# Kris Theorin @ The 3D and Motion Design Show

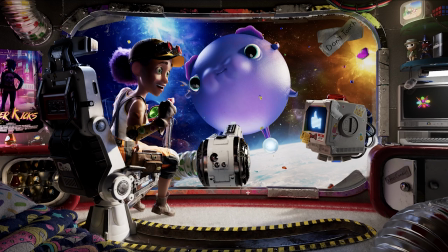And now you might wonder, like, why do we not just use a very bright sunlight object that just shines through the window and illuminates everything naturally? And the reason for this is basically because it gives you a lot more control if you break it up into these individual lights.
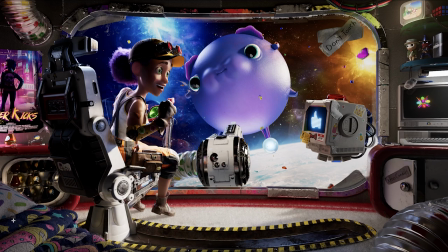So if I wanted this bed to be a little bit darker, I can just change those values, which I really couldn't do if it was just lit by the sun.
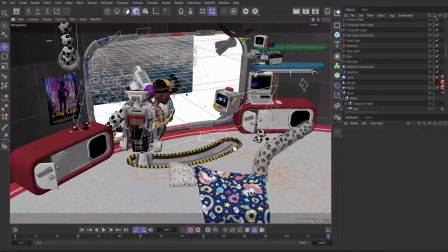So if you actually look at the scene itself, you'll see all these invisible area lights throughout the whole setup.
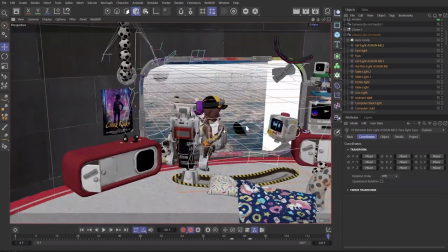So if I highlight them, you see there's actually around, I think, 20 of them highlighting different parts of the scene.
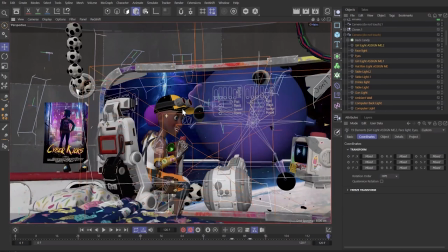And so we have, again, the one up here that sort of shines down to basically imitate this blue flare that we have in the space background.
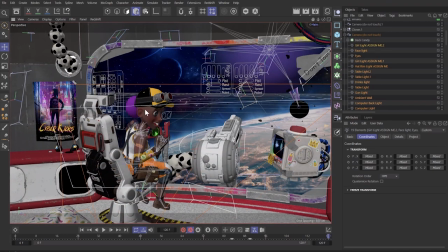Same with another one that highlights sort of the goggles. And then there's even a third one right here that is just shining on
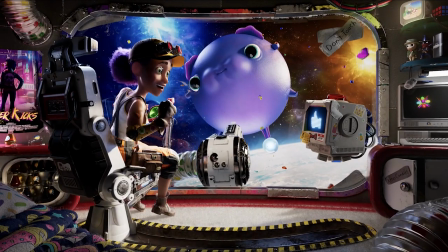her face that basically separates it more from the background and makes it feel a bit brighter. And one more thing I like to do while designing the scene is I'll put in a lot of practical lights. These are basically physical lights that motivate how I light the entire scene. So for instance, the tube light over here that sort of shines down on the computer, that's an example of a good practical light.
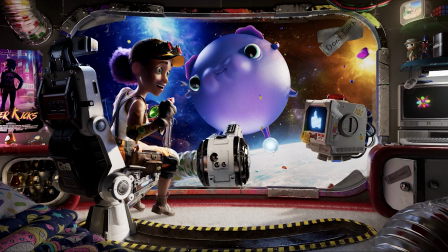And the biggest one of all is the two flares that are happening in the space background. And these basically motivate the warm light that we see on her face, while also motivating the blue cool rim light that we have on the back of her head. And this just creates a very interesting sort of color contrast that I really wanted to have for the scene.
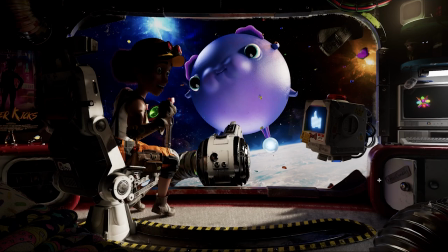So one more time, before and after is just a big difference when we add in all these invisible lights.
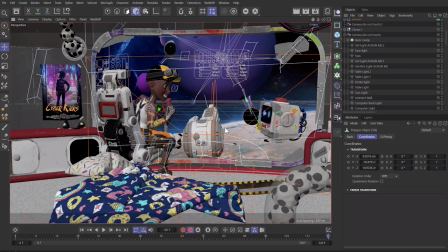So one more thing you need to keep in mind before you render is it's really important to use AOVs when you export the animation.
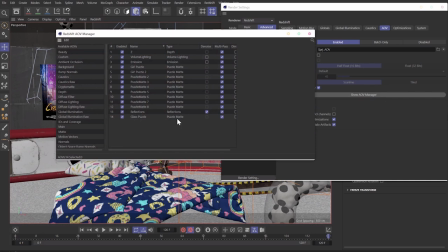An AOV is basically a separate pass that the renderer goes through that just gives you basically more information to work with when you're doing compositing. You can see here I have one for the depth, so how far away things are from the camera. Stuff for all the volumetrics, like the haze that you get from the TV.
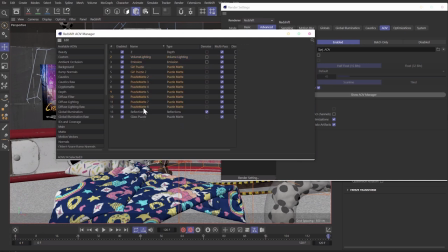things that are glowing and then we have a whole bunch of puzzle mats what you'll see a puzzle mat is later on is basically a way to create
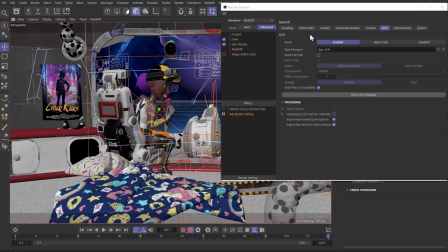a mask in after effects that you can then use to basically adjust the light values the colors or really anything of whatever object you made
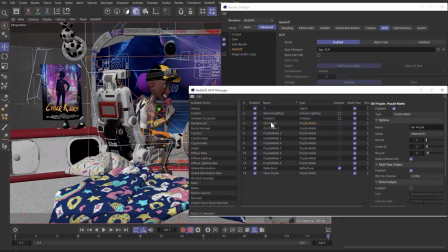a puzzle mat out of so basically like the 10 you see here are highlighting different parts of the scene that i think might be important and that i might want to change the values of later so things like the girl's face, her cap, the bed, just things like that, so I have much more control during compositing to sort of tweak the values and make it seem exactly right.
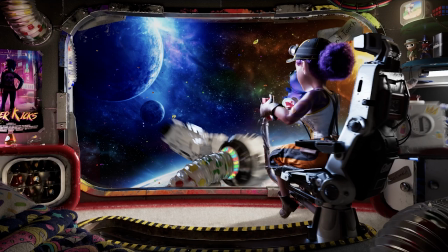So with all that said and done, we now move into the final stage, which is compositing. Now compositing for me, again, was one of the biggest mysteries of all time. There wasn't like a clear explanation of it online and how it might be used from scene to scene, and the reason for that is because it really does depend.
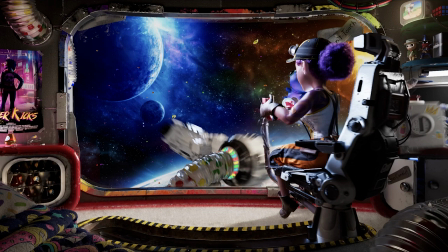Some scenes you might just use it to add like a vignette or change the levels, while for others you might be altering the colors of characters outfits, adding smoke, adding fire, lens flares, all sorts of elements that basically things that a 3D program just can't quite fake.
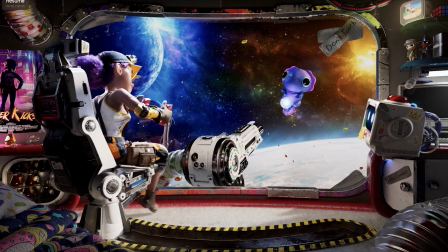So for Space Snobblers, it was actually pretty simple. This was basically the final render I got after many hours of letting that run.
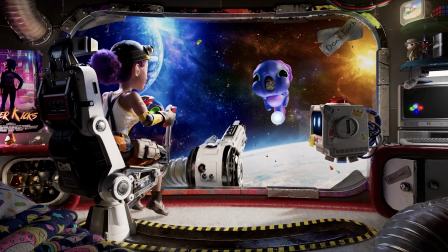You can see it actually looks pretty similar to the final look of the short, but there are some key differences.
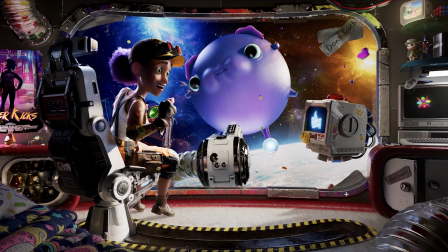Yeah, so if we move over here, you can see this was before compositing and then this was after.
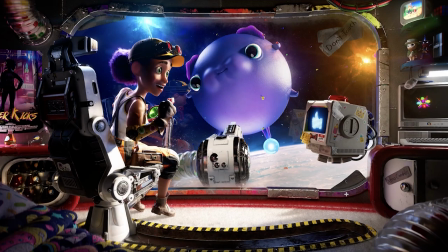So what I really did is de-emphasize a lot of parts of the scene. You can see I've added things like a vignette. I've blurred the edges. I made the space background a lot more subtle and then I added a lot of smudges onto the window itself. And I did all these because when I brought it into After Effects,
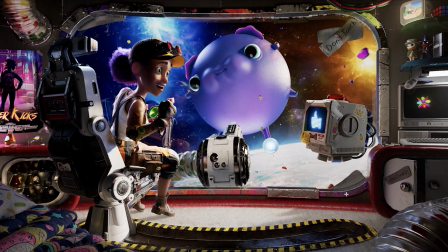I was looking at it and my eye was just getting lost in all the detail. everything was very sharp crisp in focus and of course well lit so that kind of made it a bit of a mess to try and
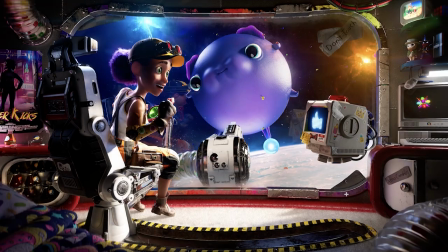find where the focal point was so what I really wanted to do is just de-emphasize all that by darkening the edges making sure everything things were a bit blurry where I didn't want people to look and then just making sure that this face background didn't sort of compete with the actual subjects
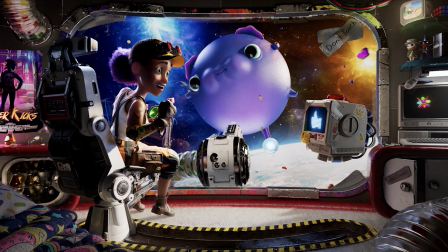of the film because you can see in the original version it was a bit strong.